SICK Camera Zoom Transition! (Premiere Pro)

is up, you guys? My name is Lena, and today's gonna be a new tutorial showing you guys how to do this camera zoom transition. And we're gonna be doing this in Premiere Pro. If you guys are interested, then keep watching. Okay, so for this effect, you're gonna need two cameras. So I had a GoPro in my mouth so I could do a point of view shot, and then I brought my camera up.
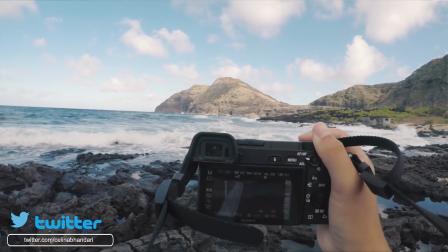[0:34]
And so you're gonna need to have your camera fully in the shot. Yeah, that's kind of the basic things you need for this effect. And yeah, why don't we begin in Premiere Pro? Okay, so let's get started with this tutorial.
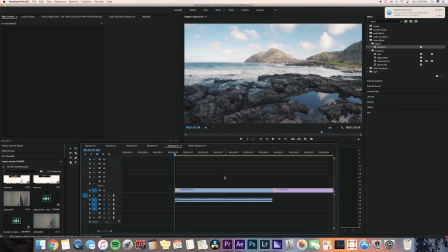[0:45]
I'm in Premiere Pro right now, and my first two clips are my GoPro clips where I, like I said,
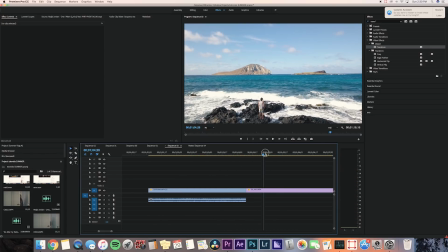[0:51]
I have the camera moving up inside of the frame, and then my next clip is a drone clip and it's moving forward.
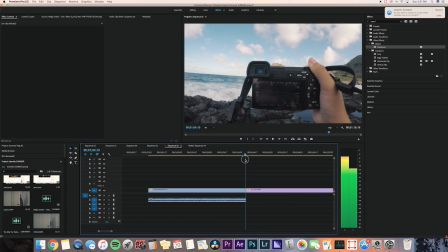[0:58]
And I like that it's moving forward because we're having a zoom transition, and so it'll flow better when my next clip is also moving forward. So I'm gonna add a speed ramp in the end so it'll look pretty clean. Okay.
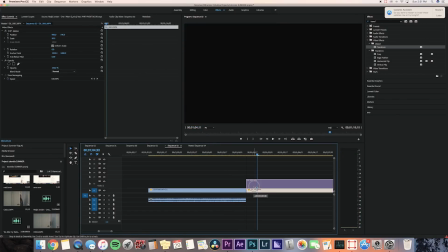[1:11]
So the first thing you want to do is bring that drone clip to the second video line and then bring that over the GoPro clip. And so next thing we're going to do is just adjust the scale, position,
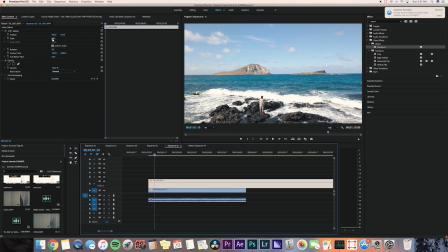[1:21]
and rotation to scale it down so it fits the camera frame. So you're going to want to go to the middle of the GoPro clip so you can see where the camera is in the frame.
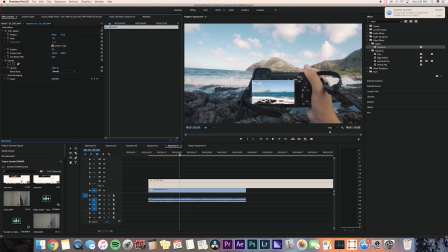[1:32]
So yeah, you're going to want to adjust the position, scale, and rotation. And I also like to adjust the opacity better so it looks like it's attached to the screen. So I'm gonna bring that opacity down to like 11 or even 9.
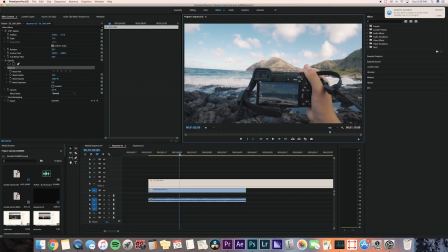[1:47]
Okay, now I'm gonna go to the pen tool and we're gonna make a mask. So I'm just gonna put a dot on all four sides of that clip. And then I'm going to add some feathering. And we're only making a mask to add the feathering because feathering makes it look a little bit more like it's attached to the camera.
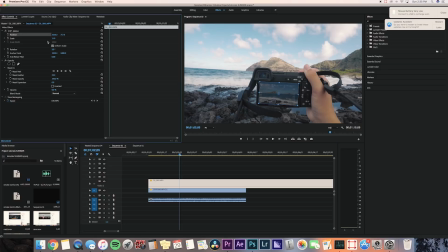[2:04]
And you don't wanna do too much or else it doesn't look realistic. So I'm going to about 33. Okay, now this is the long and tiring part. You're gonna wanna make keyframes. So I'm gonna press the keyframe button for position, scale, and rotation.
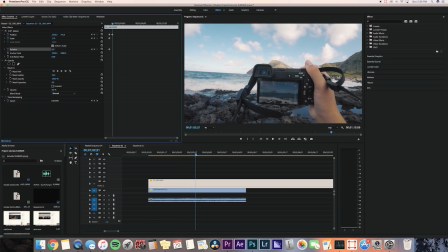[2:20]
And then you're gonna wanna make keyframes so that the clip stays on top of the same place on the cameras. So this might take a while, but first of all, I'm just gonna spread out the keyframes a little bit so that it'll be a lot easier to go back in and then add the little small detail
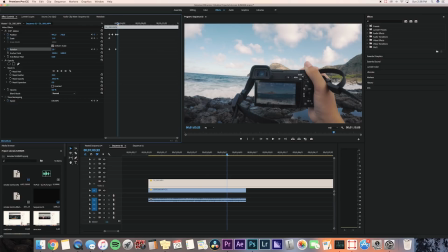[2:39]
adjustments. So yeah, I'm going all the way through.
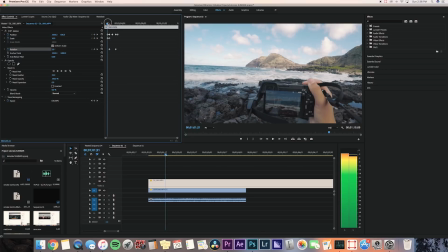[2:42]
The ending doesn't matter so much because we're doing a zoom transition in that part and you won't really be able to see what's going on anyways.
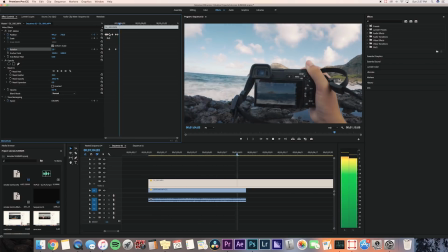[2:49]
And you also don't really want to adjust the scale and rotation too much or else it looks a little bit too funky. Okay, once you think it looks pretty solid, pretty good,
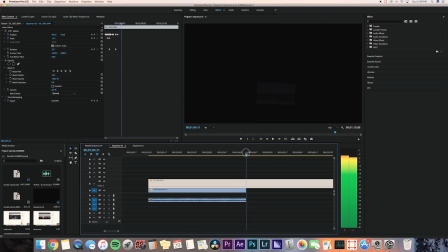[2:58]
we're gonna go to the end of my GoPro clip because I think the ending, I moved the camera forward to the GoPro a little bit and I don't want that.
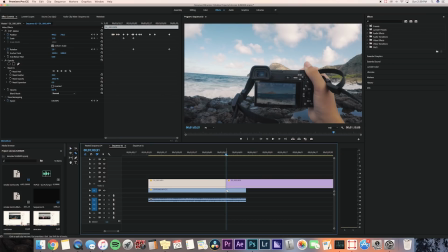[3:06]
So I'm gonna press C for cut and cut the drone clip and the GoPro clip at the same place. And I'm gonna delete the excess GoPro clip, and then with this drone clip, I'm going to reset all of the settings.
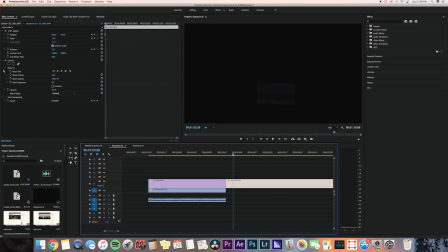[3:18]
I should have done this in the beginning. But I'm gonna reset all of the position, scale, rotation settings and make it back to the normal opacity. I need to make the scale back to 50 actually, because my drone clip was filmed in 4K.
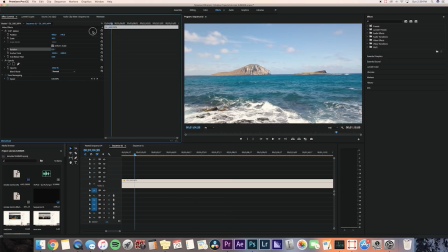[3:31]
Okay, once you've reset all the settings of the drone clip, we're gonna go back to our first two clips.
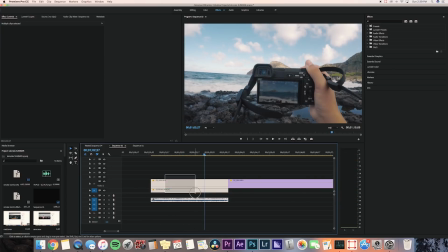[3:36]
And we're gonna have to nest these two clips together, so I'm gonna right click and press nest and just press OK to nest the sequence.
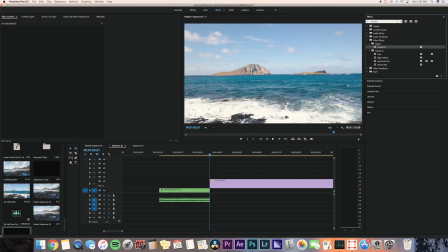[3:43]
And then I'm gonna go to effects and search up transform. And then I'm gonna put that transform effect onto our nested sequence.
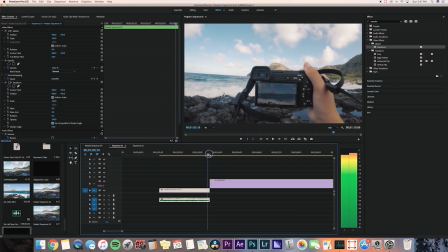[3:51]
Now we can add the zoom transition. So you're gonna wanna go a little bit towards the end of the nested sequence and then press the keyframe button for scale and also position, and then go to the end of that clip and then zoom that scale in as much as you can and also adjust the position so that it goes
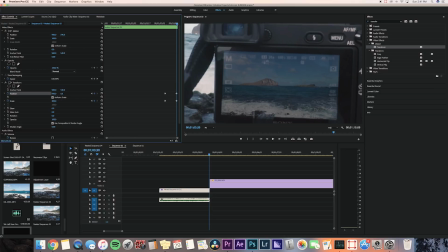[4:08]
toward the screen. Now the most you can adjust the scale is 300, so we're gonna go back to our motion
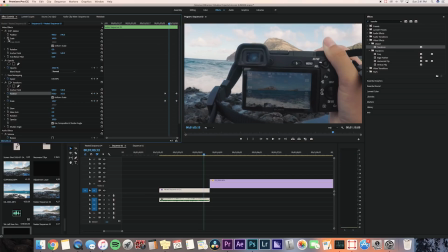[4:15]
and then we're gonna add a keyframe for scale up there so it just goes all the way into the screen.
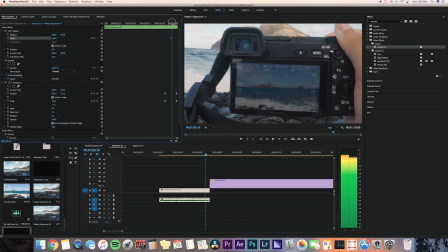[4:20]
And I'm gonna start that scale free keyframe in the middle of our transform keyframes.
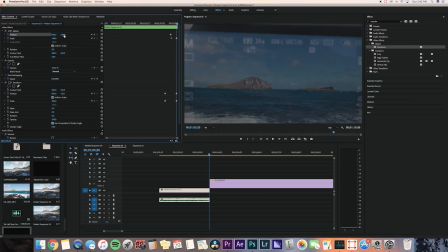[4:26]
You also might wanna add position keyframes. Okay, now that looks pretty good.
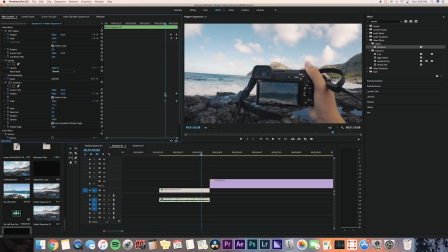[4:32]
Okay, so now we want to just make those keyframes a little bit faster, so I'm going to bring the keyframes closer together.
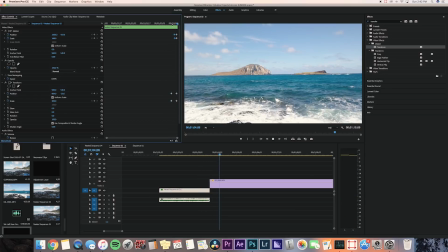[4:37]
Now we want to add that zoom distortion effect on our clip,
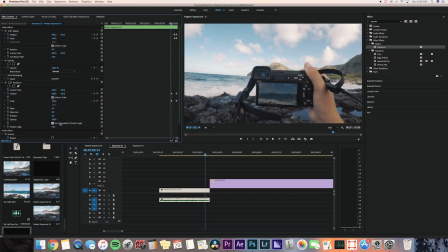[4:42]
so we're going to go and uncheck the use composition shutter angle, and we're going to bring the shutter angle all the way up. And you can bring the shutter angle lower to have a smaller distortion effect, but I like it to be as high as it can.
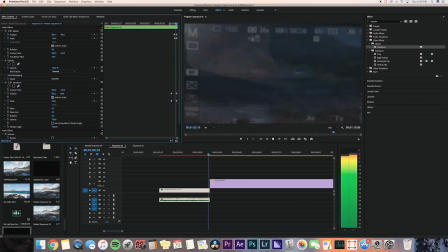[4:55]
Okay, now you have that zoom effect. I'm actually gonna double click on my nested sequence and go to my drone clip and bring the opacity a little
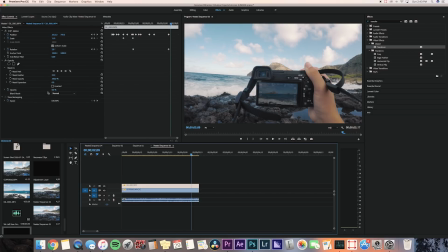[5:03]
bit higher because I like to be able to see the next clip a little bit better so it's a cooler transition. And that looks pretty good.
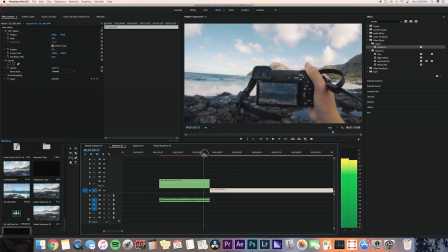[5:09]
Next, I'm gonna bring the nested sequence to my second video line and then extend the drone clip a little bit so that the nested sequence overlaps the drone clip.
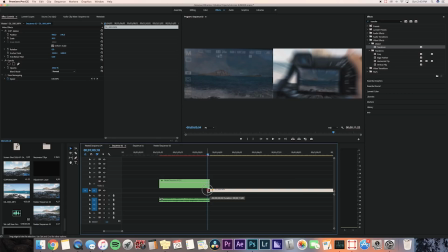[5:18]
And then I'm gonna go back to my nested sequence and then go to the keyframe for opacity.
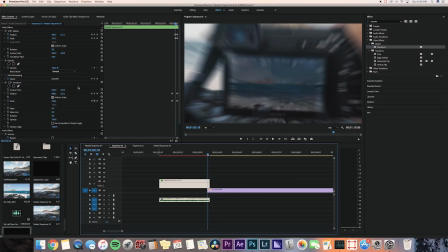[5:22]
And we're gonna do that right where that drone clip meets the nested sequence. And then we're gonna go to the end of the opacity and bring it to zero.
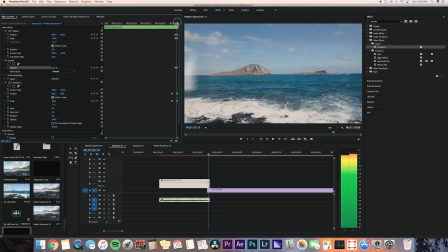[5:32]
So it just sort of blends in a little bit better. Okay, last but not least, like I said in the beginning, I like that this drone clip is going forward. So I'm gonna speed ramp this so it like really pushes, you know, has that really nice zoom.
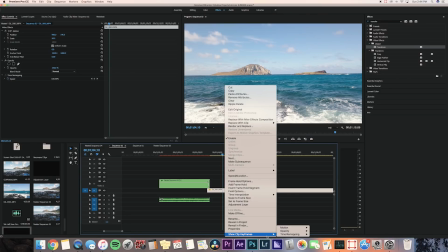[5:45]
So I'm gonna right click on the DJI clip and then I'm gonna go to show clip keyframes,
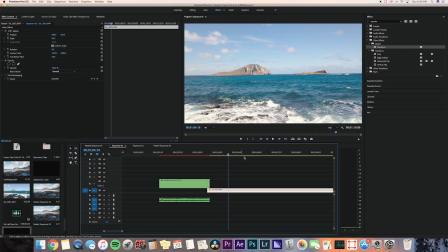[5:50]
go to time remapping and press speed and make a keyframe right over here for the speed. And then I'm going to drag the line right before my keyframe so we can adjust the speed.
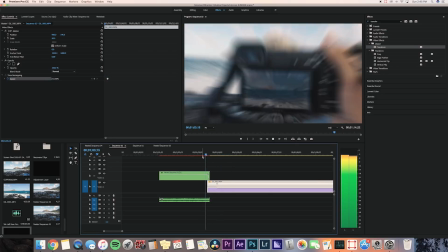[6:02]
And if you guys want to know a little bit more about speed ramping, I'll link a tutorial to speed ramping in the description.
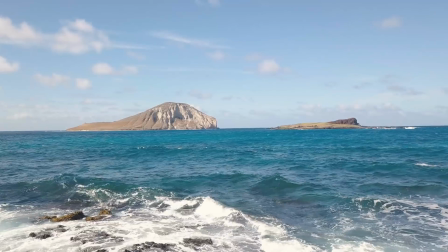[6:07]
And so now it just zooms forward and that looks really clean. So yeah, that's the whole tutorial. If you guys did enjoy it, please give it a thumbs up. And if you guys have any more tutorial requests or ideas, leave them in the description. I'm going to try to be uploading 3 times a week, so subscribe if you haven't already, and I'll see you guys in my next video. Peace.